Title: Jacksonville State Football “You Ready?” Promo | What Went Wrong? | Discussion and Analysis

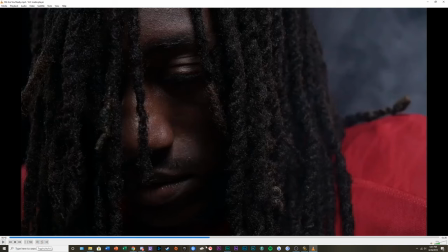2001s
You feel how it just drags on, much like this video that I'm doing.
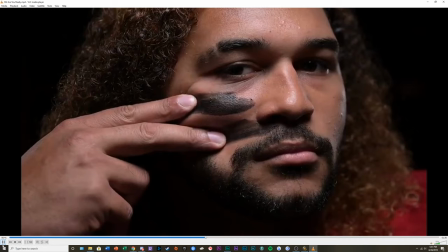2008s
It happens, it's too long. Same with this one.
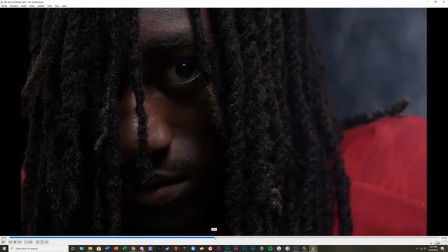2012s
I feel like right there, as soon as he opens his eye to the camera, it could have cut, but it stays way too long. That eye movement, you could tell he was looking at whoever was directing this to wonder when he was okay to cut.
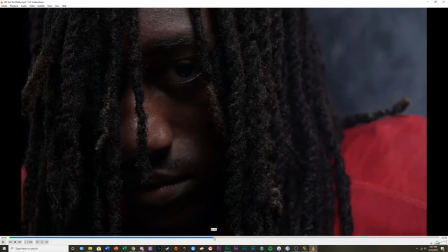2031s
You see that eye shift, and it's almost like he was looking to figure out how long he needed to hold it for. As soon as he opens his eye,
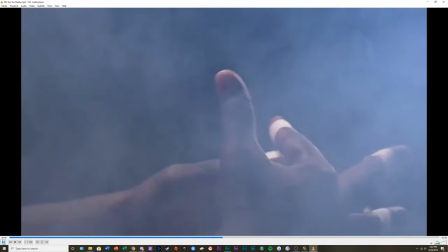2047s
there. That's it. There's your shot. But it just lingers. This shot is fine.
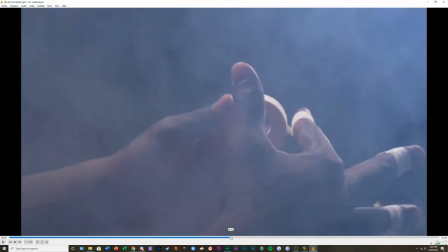2057s
Typical run-of-the-mill. Just athletic tape coiling up. That's fine.
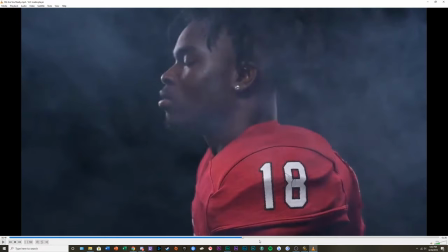2068s
Here is a huge audio problem. I don't know who recorded this track. I don't know who did the audio effects for this track, who mixed it. But when he says, "Are you ready?" you can't even distinguish what he's trying to say.
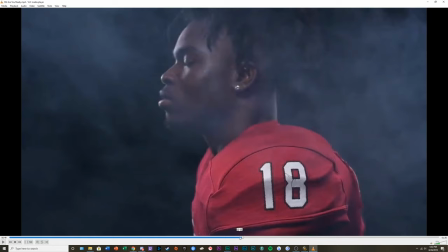2086s
And it's very evident as well that this audio track was not played out loud when this gentleman was recording this take, because
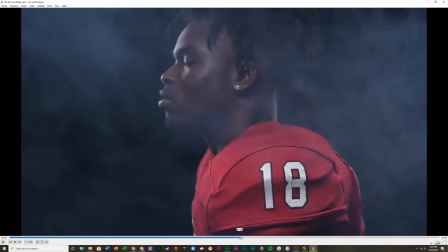2106s
it doesn't sync up at all. If the whole gimmick was him going to do this in slow motion, then whoever was running the audio on that track should have taken that audio track
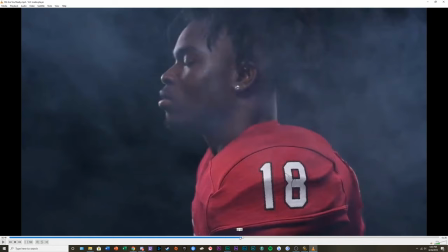2124s
and then, like, manipulated it in a way to where when the video was slowed down, they should have taken the track, the Are You Ready track, and sped it up. So then that way, when they slowed the video down,
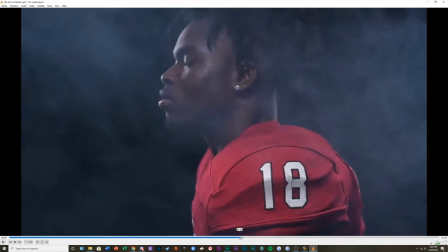2142s
it looked like he would have been talking in real-time speed, even though he was moving in slow motion. So that way, it would have matched up with the audio take. But I'm just in shock of how unintelligible this recording is.
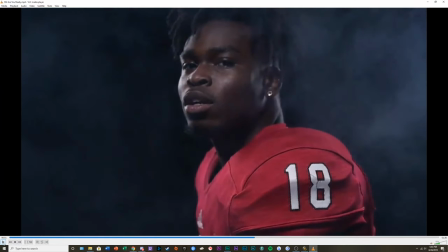2160s
Like,
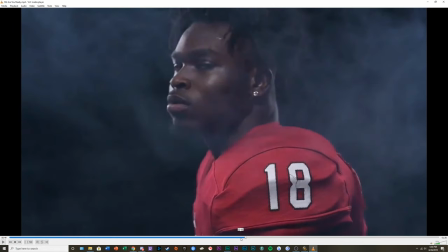2164s
it almost, he starts the U so much sooner, and it just feels,
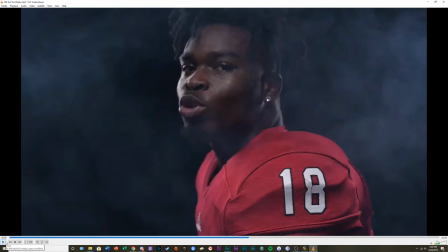2172s
he starts it right there, and this is, you can just feel the gap between when he starts saying it and when the actual audio track comes in.
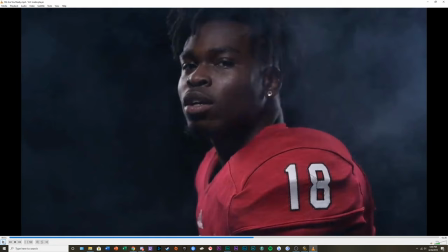2186s
That's like half a second. That's like a good beat.
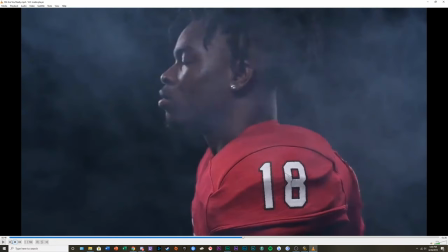2192s
And those little moments matter when you're editing. That's just bad editing. That's just not good editing.
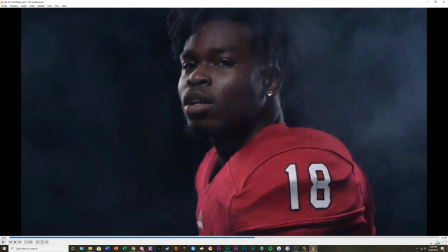2204s
And you can barely even hear. It's so bassy, there's not enough high end there. You need high end to kind of distinguish it. And the problem is, too, is that they made it really bassy, but they didn't mix the bass well enough to where you can feel the bass.
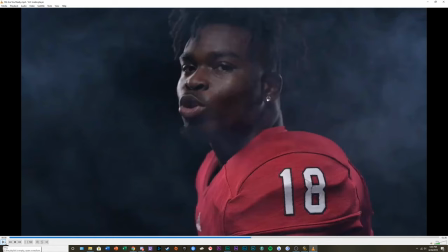2220s
It just feels dark and hollow and tinny and almost empty, to where there's no high end, so it doesn't really catch your attention and it's hard to understand. But the low end isn't full enough for you to, like, feel the impact of the line.
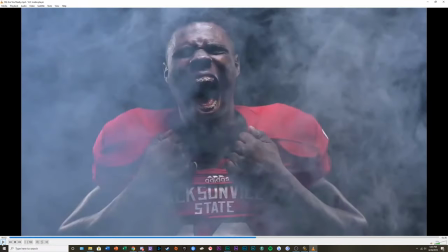2242s
That's just all around bad. I think that's just bad sound mixing there.
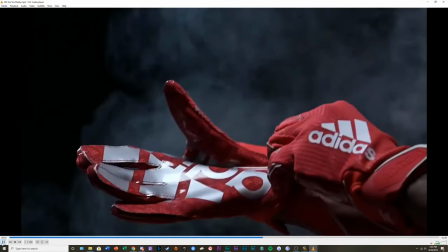2247s
This shot, typical, it's cool, it's fine.